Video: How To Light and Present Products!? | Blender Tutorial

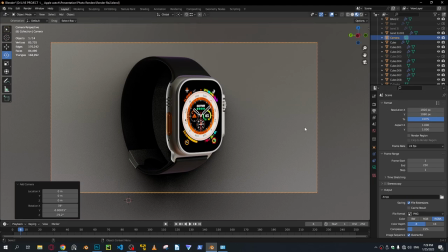247s
It's important to get a proper resolution for the thing. I'm sticking with 16 by 9, 1920 by 1080. I think that's a good spot. Also make sure you adjust your render settings. I'm using cycles, and I got GPU compute, of course.
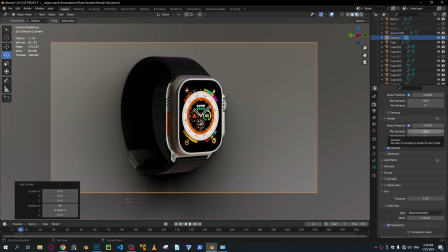267s
I got 1024 or 1024 max samples right there. 0.01 noise threshold. Nothing special about that. So what I'm gonna do, and it's also important to go for a high contrast look,
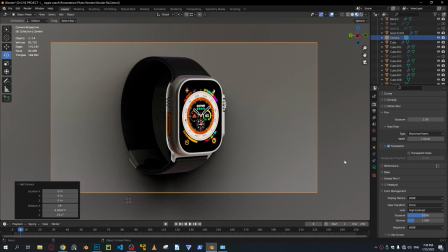286s
because this is gonna make your 3D model pop very nicely. If you go for something like medium contrast, this is gonna look pretty flat, and this is not some junky contrast.
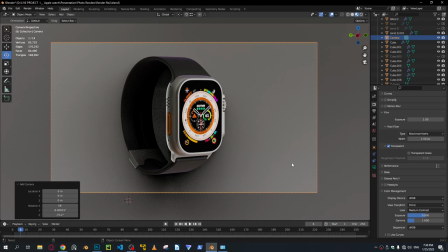299s
This is the curve type contrast. Blender Guru already talked about this in one of his videos, so you can check it out.
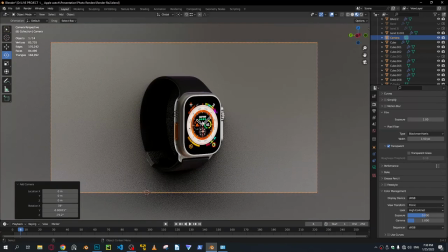310s
It really creates a nice look. Don't worry if it looks a little bit dark, because we are gonna work on that.
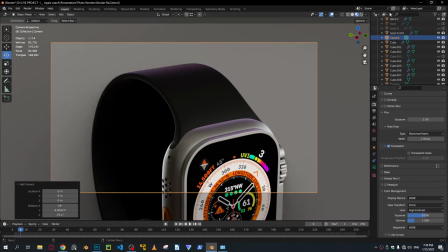316s
I think I'm seeing some, let me show you in the actual render.
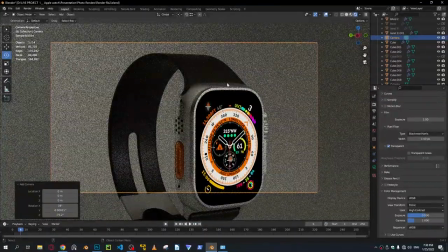324s
No, I think this is good. I saw some accents, purple accents right there, but I think they're gone in the actual render.
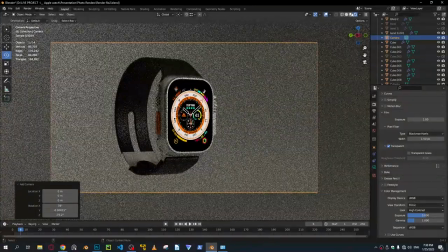330s
Okay, the important thing is, right here is the composition.
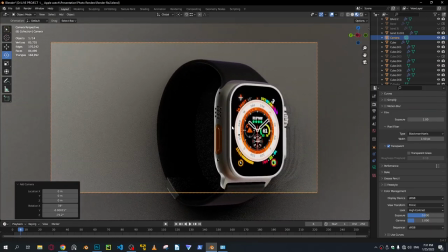334s
Make sure you take your time with the composition and adjust your composition in order to make it look balanced and good.
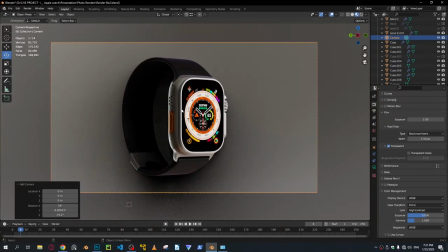343s
So make sure there's a right and left is well justified. Okay, what you're gonna do now is you can put a certain color or shade to your background.
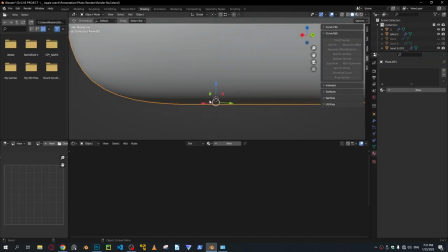354s
I always go for a sort of a neutral color.
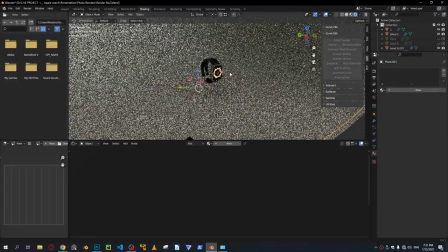358s
You can go with white, black, gray, whatever, because these are the colors that are gonna really help
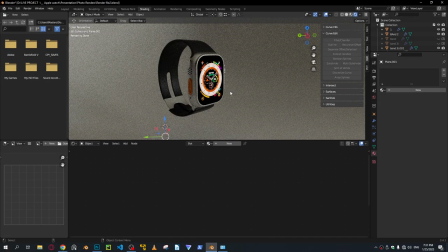366s
get the attention to the actual product, and it's gonna help the product pop a little bit more.
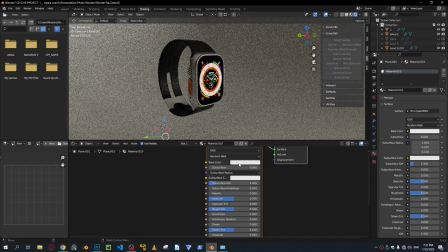372s
For this instance, I'm gonna go with something darker, because I think that looks better,
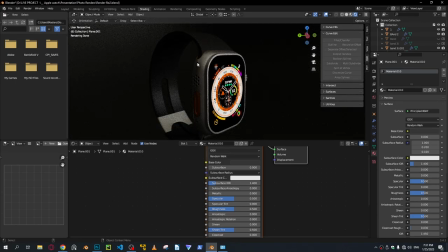379s
since we have some aluminum frames right here and textures. I'm gonna go with something a little bit darker. I'm gonna reduce the specula and make it a little bit rough.
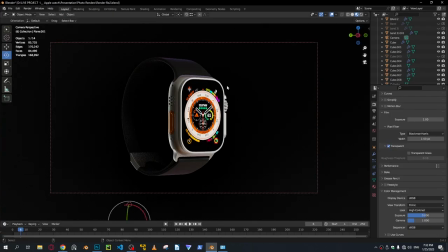395s
This looks quite dark. The important thing here is the lighting. If you sort of take your time with lighting, it's gonna really enhance the look right here.
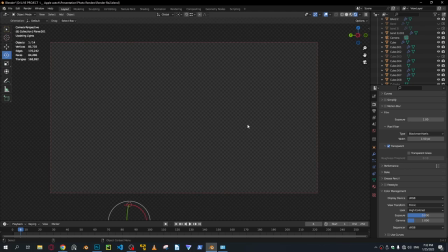409s
And there are some things you can always consider when lighting a product.
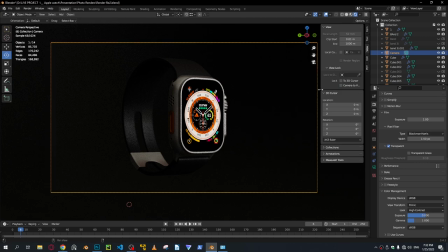412s
One of those is always have an overhead light, because that's what looks natural.
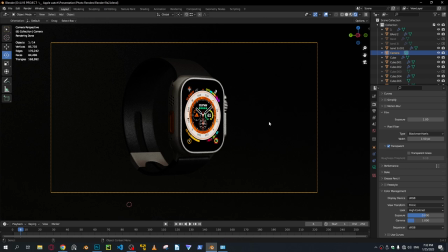420s
There's always light coming from above us in the real world, and that's what's gonna make the product look natural. So make sure you add a nice little light from above. Shift A, go to light and add an area light.
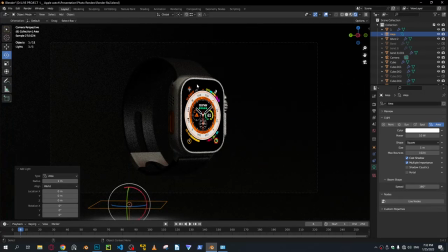435s
What I like to do whenever I'm lighting a product is use a second monitor for a different viewport.
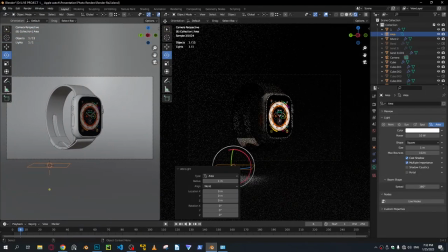440s
But since this tutorial, I'm gonna split this monitor just like that and have this as my preview right here,
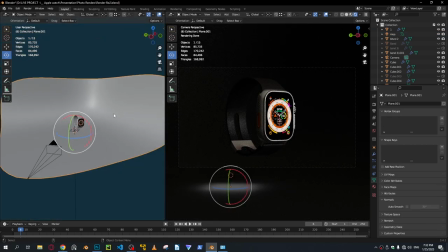448s
and I'm gonna be adjusting the light in this other viewport right here.
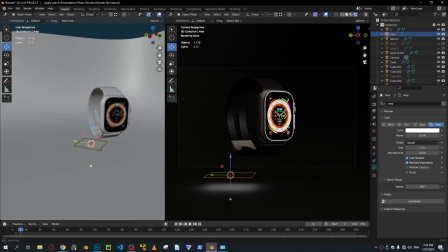452s
So I'm gonna move this up a little bit.
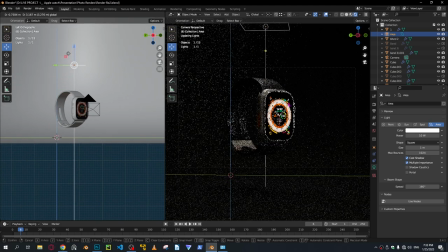454s
I'm gonna head over to a 2D viewport, move this up, and you can see that we have a nice little highlight right here, which really helps the product pop a little bit more, and it creates a nice little contrast with the background right there.
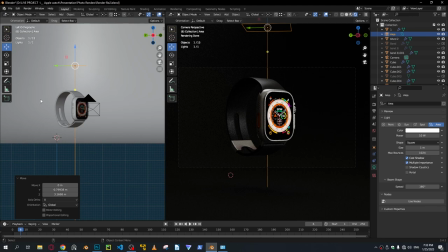470s
So that's a good place to put it, but we have some harsh shadows right here. In order to reduce that, what you can do is you can always increase the size of the light a little bit, and also maybe decrease the power.
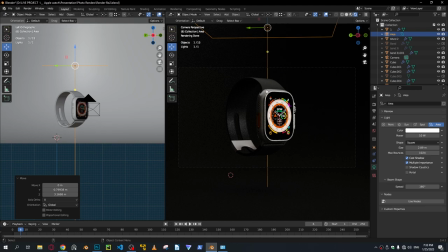483s
But I think that increment of the size helped with the diffusion of the light right there.
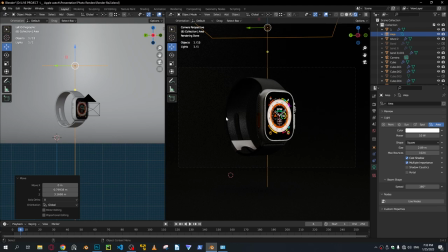490s
What I want now is some light to pop these edges right here, or an accent light.
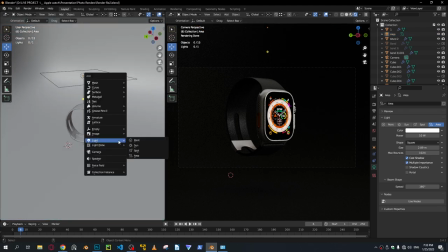498s
And in order to do that, Shift A again, add a point light,
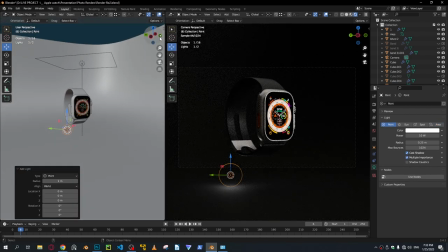503s
and you can always adjust it to your liking.
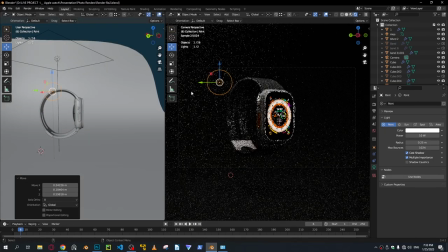511s
What I'm gonna do is I'm gonna make sure I get a nice little rim right there and get some contrast there.
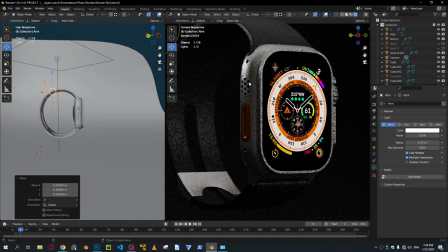518s
But this also creates a problem, that it creates this harsh highlight right here, which is not ideal for product shot, because it creates a stress point or a focal point on something that is not
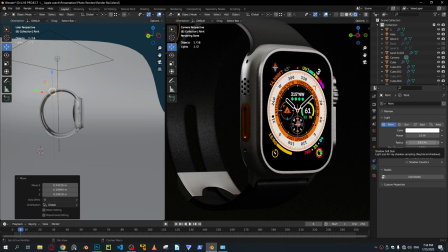534s
necessarily interesting. So in order to fix that, again, we can also always, you know, increase the size of the light a little bit, and that I think works pretty good for this instance again.
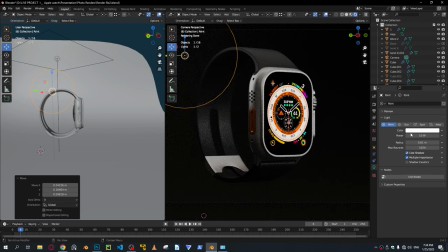548s
I think this is not bright enough, and in order to make this brighter, you can always increase the power here in order to make that pop a little bit more.
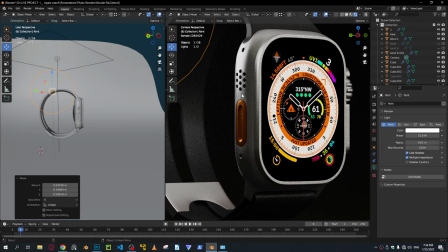559s
But you can see we get a harsh contrast here, but this doesn't look unpleasant, because it's a little bit more spread out, and it really makes these holes right here, because since they are holes and they're dark,
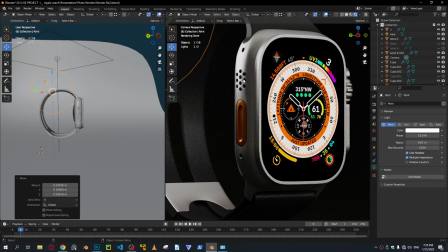575s
to pop a bit more, and I think that's a good thing to do in this case.
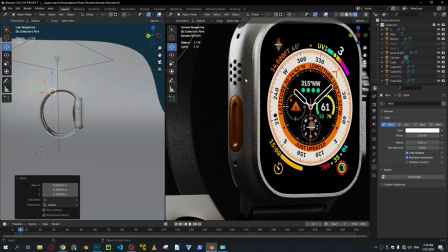581s
But we have this weird shadow right here, which is not ideal in my opinion.
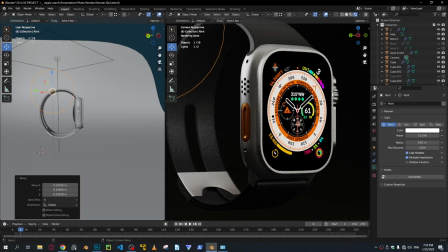587s
I want to have a sort of a balanced look where our model is lit from one side nice and smoothly. And in order to fix that, we can maybe
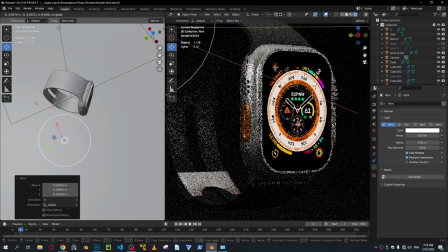599s
move this a little bit to the side and increase the size a little bit. Maybe decrease the power since this is a little bit too bright. And I think that looks pretty good.
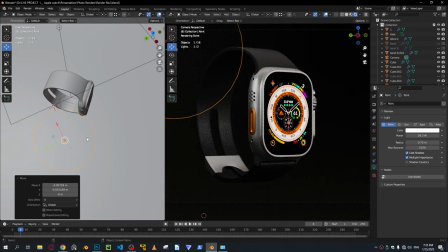614s
But we've lost the edge right there. In order to get that back and have this pleasant look,
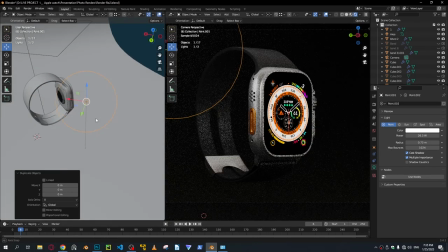620s
you can always shift D in order to duplicate the light and move it closer in order to isolate that.
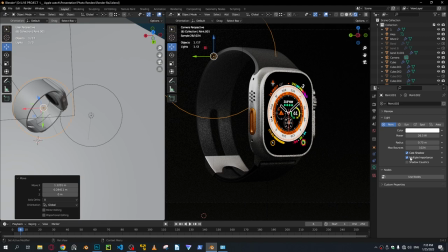626s
And you can get rid of the multiple importance, which is gonna get rid of this reflection on this and only isolate the light to that specific part. You can maybe increase the power a bit as well in order to create a nice little
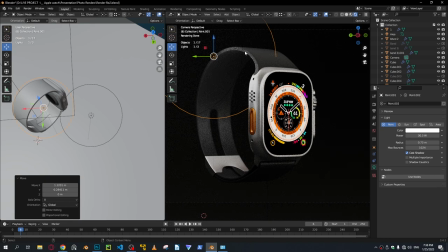646s
harsh or crisp look right there. Here's something that is missing in this, and that is this back part right here is blending into the background.
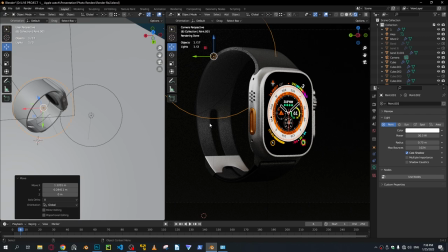658s
In order to, again, add contrast and make that look good, you can always add another accent light.
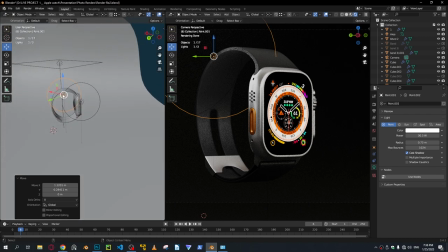666s
In order to do that, again, you can always add a different light,
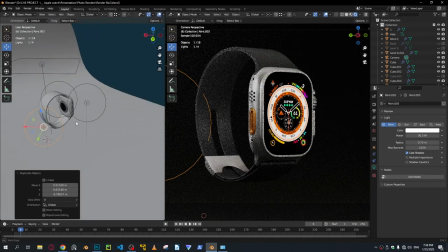670s
but what I like to do is duplicate the same light, shift D again, move this back a little bit, and
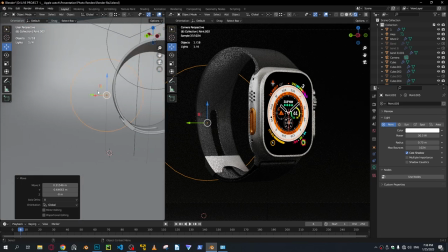678s
always remember that smaller lights create harsher shadows and crisper looks, but they also create this harsh look which is not pleasant.
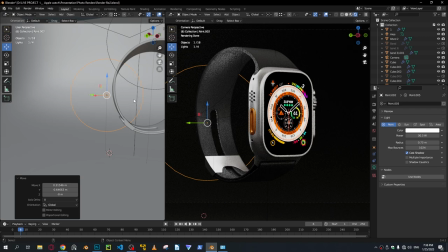691s
But in certain cases like this, where whenever you want to add an accent light, it is ideal to go with a smaller light. So make sure you decrease the radius for your accent light, so we get this nice little crisp look right here.
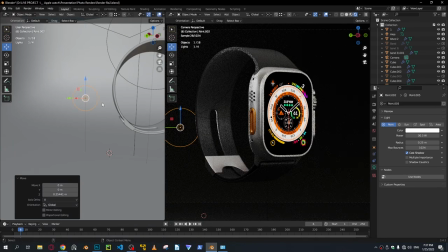710s
I think that's pretty much ideal. Look, we also get a nice little edge light right here, but I think this is not the best place to add it. I'm gonna add a separate one for that, and in order to
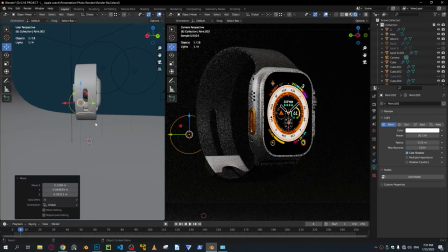728s
get rid of that, we can move this a little bit to the side in order to isolate that right there.